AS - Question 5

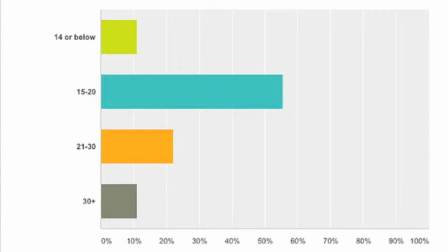[0:00]
Our target audience for the film was the golden bracket as well as older audiences, 14 to 25-year-olds, and this was for several reasons.
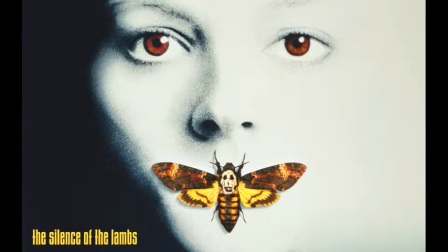[0:08]
The older portion was the target due to the complex messages of the film that are common in psychological horror,
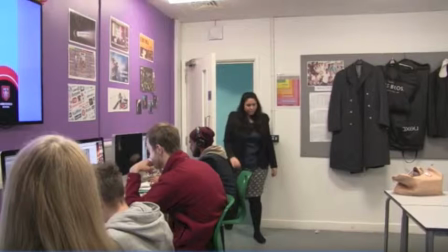[0:15]
especially in our inspiration, which is Silence of the Lambs.
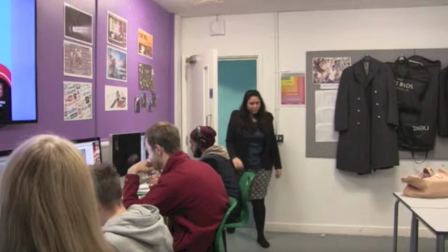[0:18]
The younger portion was the target due to it being relatable with the main characters of the film, that being students.
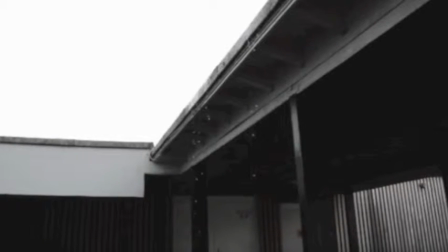[0:25]
The golden bracket portion of the audience is essential for youths as they watch horror films predominantly more than any other audience group.
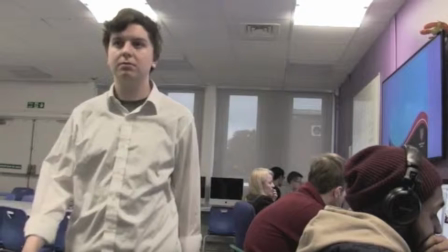[0:34]
The mise-en-scène of the opening sequence was the single most important aspect to attract the golden bracket.
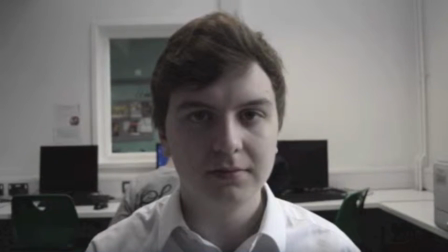[0:41]
Clothing is an effective way to create relatable characters. Having a smart/casual style is symbolism of their position as students.
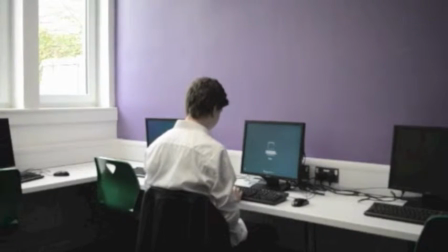[0:50]
Pairing that with the setting of the school reinforces it being relatable for the golden bracket audience.
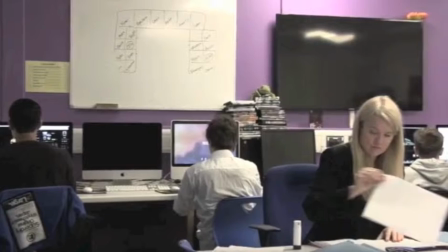[0:55]
These will instantly make the film more appealing for this audience as they get more enjoyment out of a realistic experience.
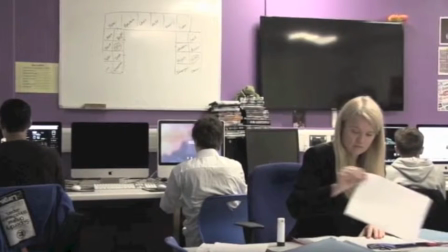[1:02]
This setting is also perfect for having a multitude of characters and personalities.
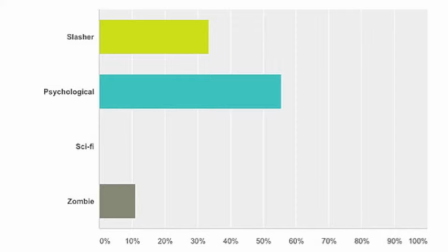[1:08]
Horror films in general are perfect for attracting this audience, as the golden bracket are the main incomes for most films in this genre.
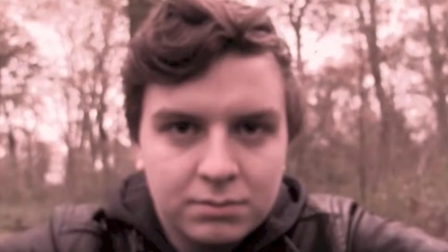[1:16]
Although, psychological horrors usually aren't viewed as much as slashers.
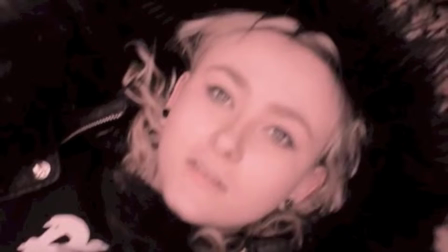[1:20]
That is why we based it within a student setting, to attract the audience members that are lost due to the subgenre of horror.
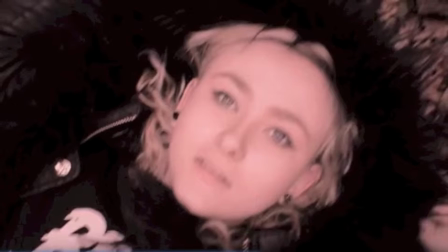[1:28]
The cinematography of the film has a multitude of angles and enigmatic shots.
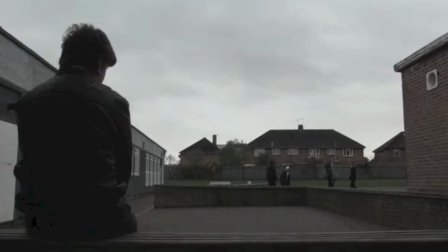[1:33]
We used the contrast of long/mid shots and close-up/shaky cam to represent the two sides of the killer's mind.
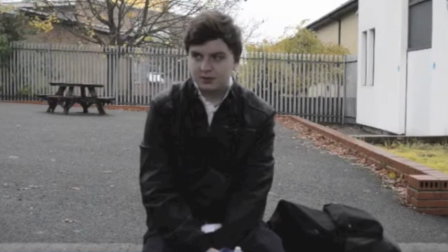[1:40]
This type of camera work is what can attract an audience as it emphasizes the horror genre and the messages of the film.
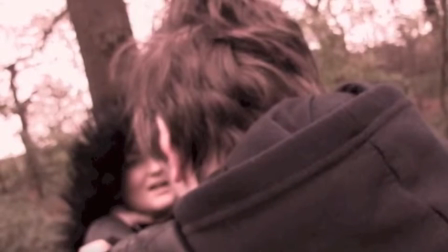[1:47]
It can also immerse the audience in the moment, which will generate more scare/enjoyment for the film.
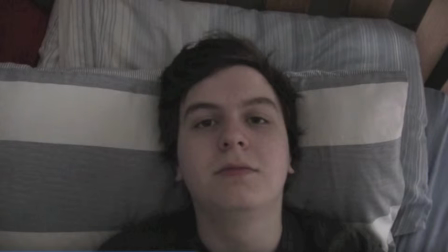[1:55]
Another way we attract the audience is through our use of sound. We wanted to create the music from scratch. This is very important as its originality will entice the audience into watching.
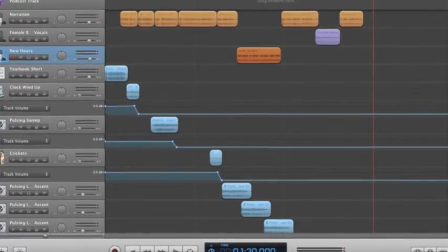[2:06]
Along with this, we also could edit the music to fit with the editing of the sequence.
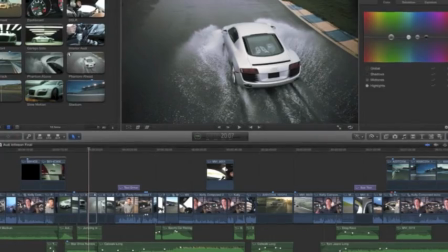[2:12]
The editing goes hand in hand with this,
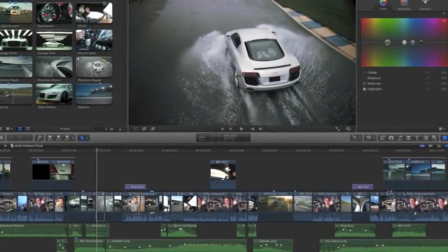[2:14]
as it is also meant to entice audience through the emphasis on psychological subgenre and generate enigma code for the audience.
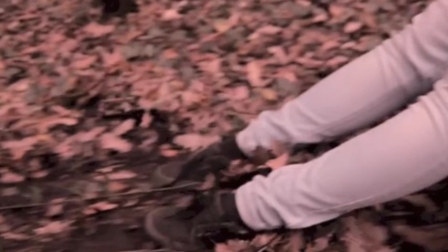[2:23]
Enigma code is perhaps the most important part of a horror opening sequence, and especially when attracting an audience.
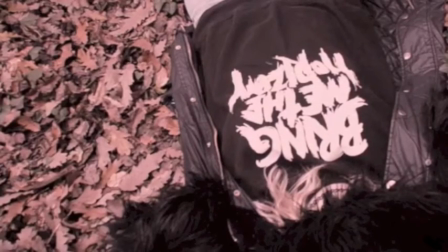[2:29]
Giving too much information in the sequence can ruin the film for the audience. This is why we tried to keep the enigma frequent,
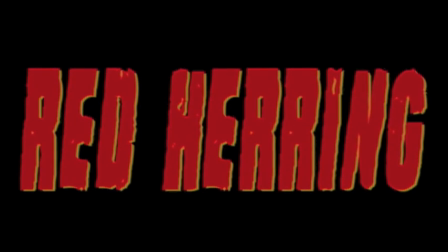[2:37]
but we still gave information over time, and this built up to the reveal before the title sequence, which should make the audience continue watching.